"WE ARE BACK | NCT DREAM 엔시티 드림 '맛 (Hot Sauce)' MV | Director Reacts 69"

What is up guys? It's actually a very interesting day today. I was just looking over YouTube a little bit and I found that NCT Dream uploaded a new song. And I actually had to laugh out a little bit because the song is called Hot Sauce. And without a joke, I was actually looking for hot sauces on Amazon because I'm a real fan of hot sauce. I think hot sauce always adds so much flavor to your food, especially if you like it spicy. And I always think that hot sauce just adds a little bit more of a kick to your life. So I really hope that NCT Dream with hot sauce is also going to add a kick to the K-pop world. and it's all just a big coincidence isn't it that means it's my day but like always guys before we get into the video if you have any recommendations of what i should review next then please put it in the comments below i love to see your comments i love to see your feedback and i would say let's not waste any more time and let's jump right into nct dream with some hot sauce so before we get into the video i just want to say
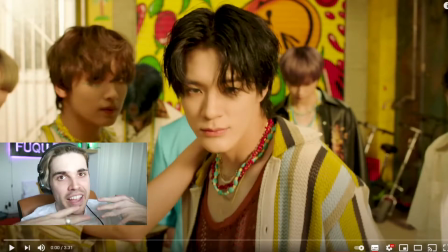i only heard the song once when i was listening to it on spotify and i did not see the video so again i'm really curious what they're going to give to us but so far from the first picture it looks very spicy it looks a bit Mexican looks a bit Hispanic I like
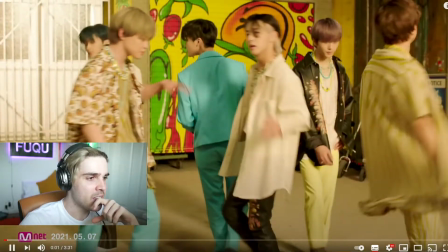it let's see actually what it has to offer very
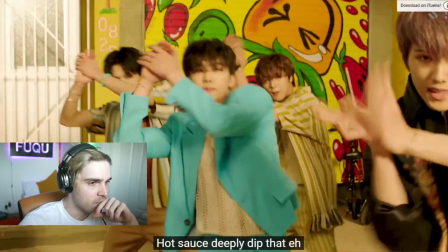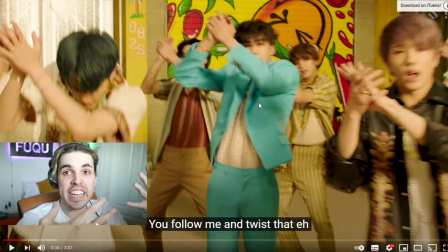nice color palette actually for me this is a very like I already said a very Hispanic look it's normally like a filter what they use in Mexican movies a very yellow look it's a little bit more spicy it's a little bit more warm and it also makes you more warm as a viewer and it's also interesting that someone is wearing blue a very cold color in contrast to everything else but it still fits
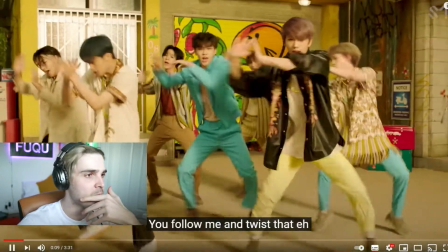really nicely with the overall picture okay
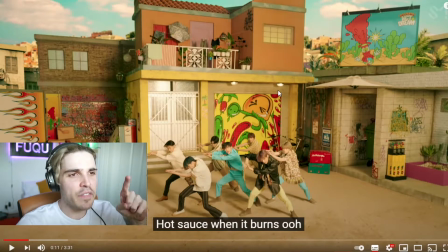I just want to investigate here a little bit the first thing that I notice is that all of this I don't know of how much you can see on screen but everything you see here is basically a real prop you can really see the difference between this and the
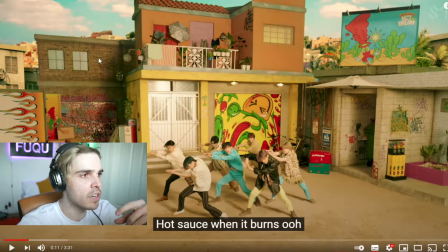background the thing that gives it away the most for me is literally this wall here if you look at it the sun is just a little bit different compared to what they use in the background whether this is a green screen or not I'm not very sure but you can see that the lighting is just not
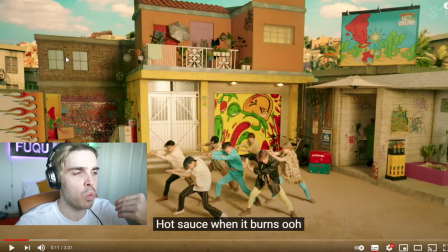100% accurate this is way too bright while this is a little bit way too dark while it's a very wary what is it a blue day very sunny day it's a little bit the focus is here like this is fine but this wall is the only thing that gives it away a little bit wait
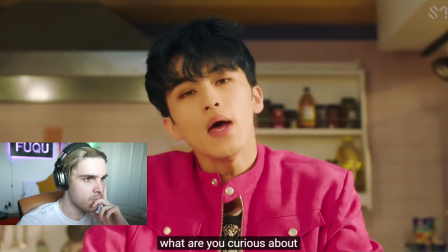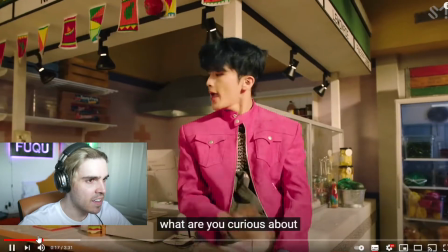what was that a reverse shot or was that really something I want i want to see so
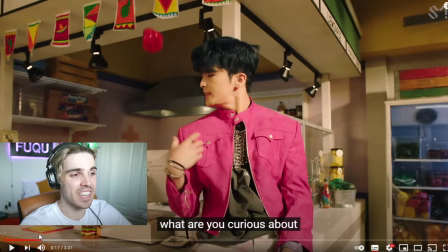if you go backwards okay we're just gonna go skip it backwards you can see that this is just reversed he's literally just throwing it backwards but then again it's very interesting what's happening up here is this a real it
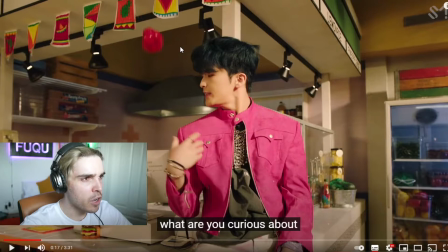just jumps a little bit too far here for me no because if you compare this the distance is shorter while this distance is quite hard
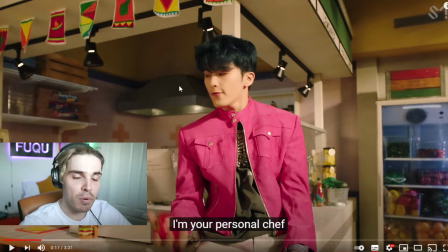it could be a fake prop actually that's interesting though
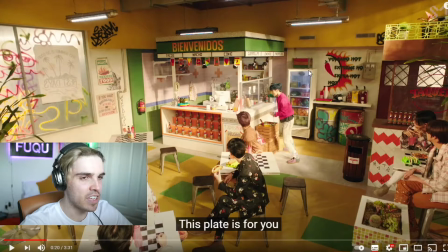very nice sped up piece of footage here i think it's always interesting to look at these kind of footages when people speed things up i think it's really cool i love time lapses generally
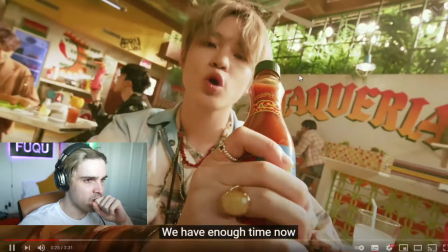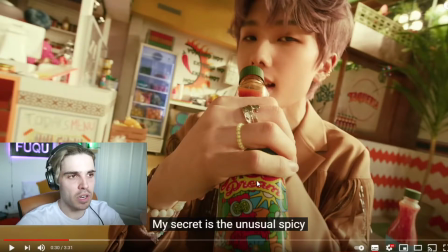very nice effect here all what they did here you can see that there's a bottle at the moment and what they did is they attached the camera actually to the bottle so it's always static and it always allows for the bottle to stay in the exact same place as possible i mean all
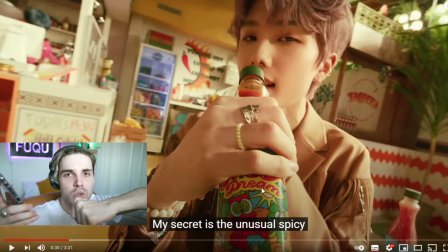you to imagine is that let's say this is the bottle and the camera is mounted with some sort of clamp right on top of it so it's always gonna look at the bottle
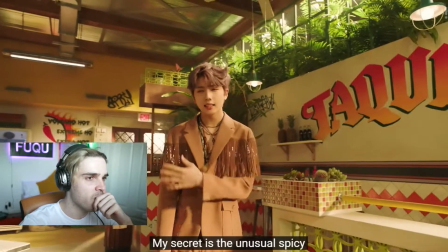with the same focal length and same focus really cool i'm